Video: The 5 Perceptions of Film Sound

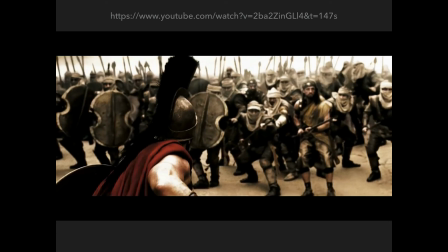(32:20)
All right, so that scene obviously has some unique colors of its own that don't necessarily represent reality, but are there to support this dramatic idea of this slow motion and how powerful these guys have been in here.
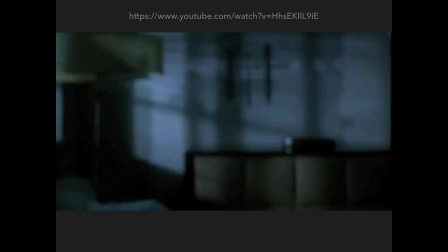(32:33)
Okay, this next example of color comes from a movie that was released in the year 2000. It's called Requiem for a Dream. It's another rather intense sort of movie. This particular sequence is about an elderly lady who is becoming increasingly disoriented because of medication that she's on.
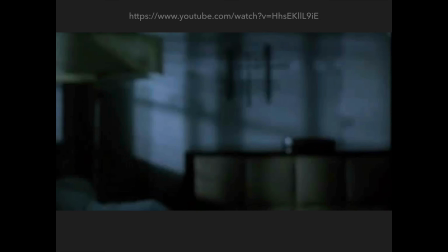(32:52)
So she's going back to the doctor to try to receive some information or just to express her concerns over how she's feeling. But she's very disoriented, and things are, as a result of the medication that she's on, things are slowing down and speeding up.
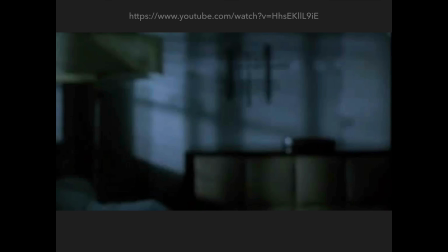(33:10)
There's all sorts of confusion, and it's interesting to hear, especially how the color associated with the sound sort of evolves with this one. Let's take a look.
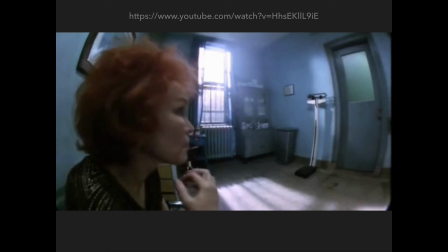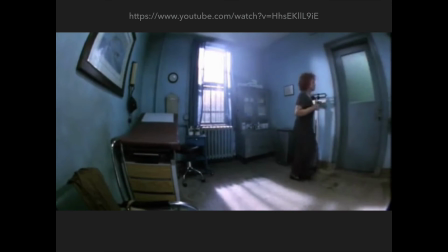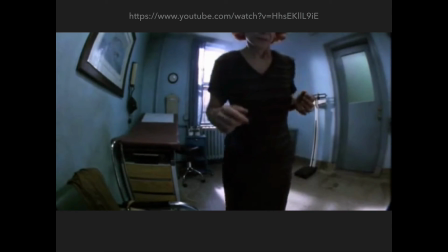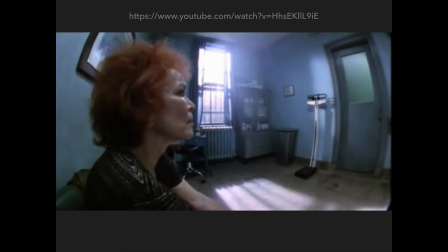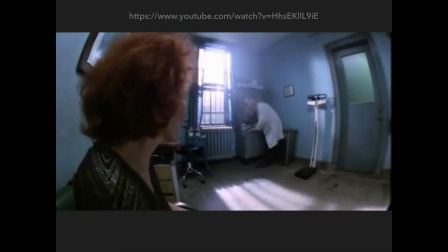(33:59) What seems to be the problem? The weight's doing fine. The weight's fine. I'm not.
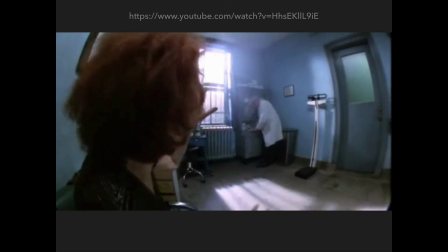(34:05) The refrigerator. Is something wrong?
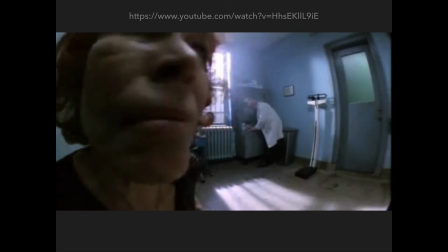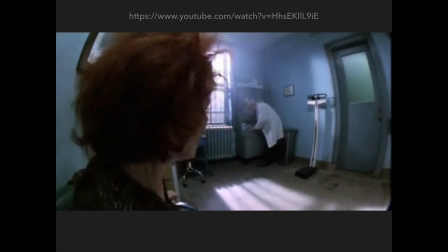(34:14) everything's all mixed up, confused. That's nothing to worry about.
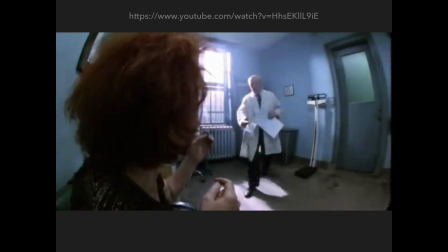(34:24) Just get this filled. Make an appointment for a week.
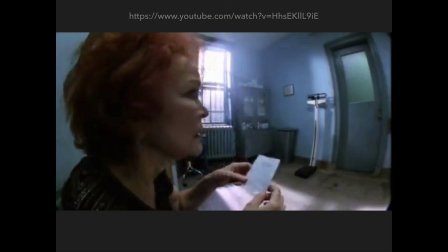(34:31) All right.
Pretty disturbing little scene, and the rest of the movie is even more disturbing at that point, although very well done. But an interesting example, because we get sort of two different colors, right? There's sort of the external characters are sped up and have a different sound as a result,
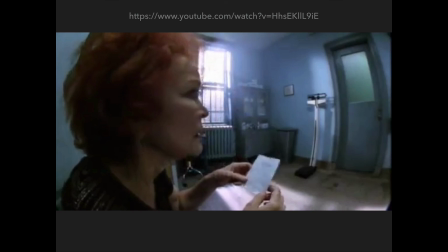(34:48)
and the main character here, the protagonist, is sort of the exact opposite. Her version is slowed down, and that has its own color, and the mixture of the two is very disorienting, much like the feelings that she's having. All right, so these 5 perceptions of sound are going to, be the basis for, your particular scene.
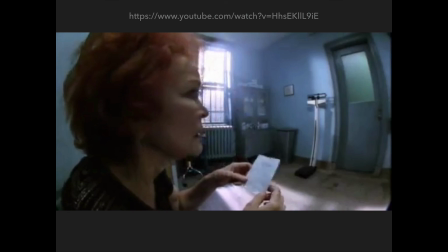(35:07)
You have to evaluate the scene that you've selected to do this and see how, the idea behind all these perceptions of sound is going to affect the sounds that you gather and how you put together your scene.
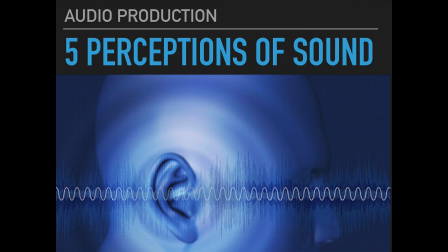(35:17)
So thanks for watching this one with me today, guys, and we'll see you next time.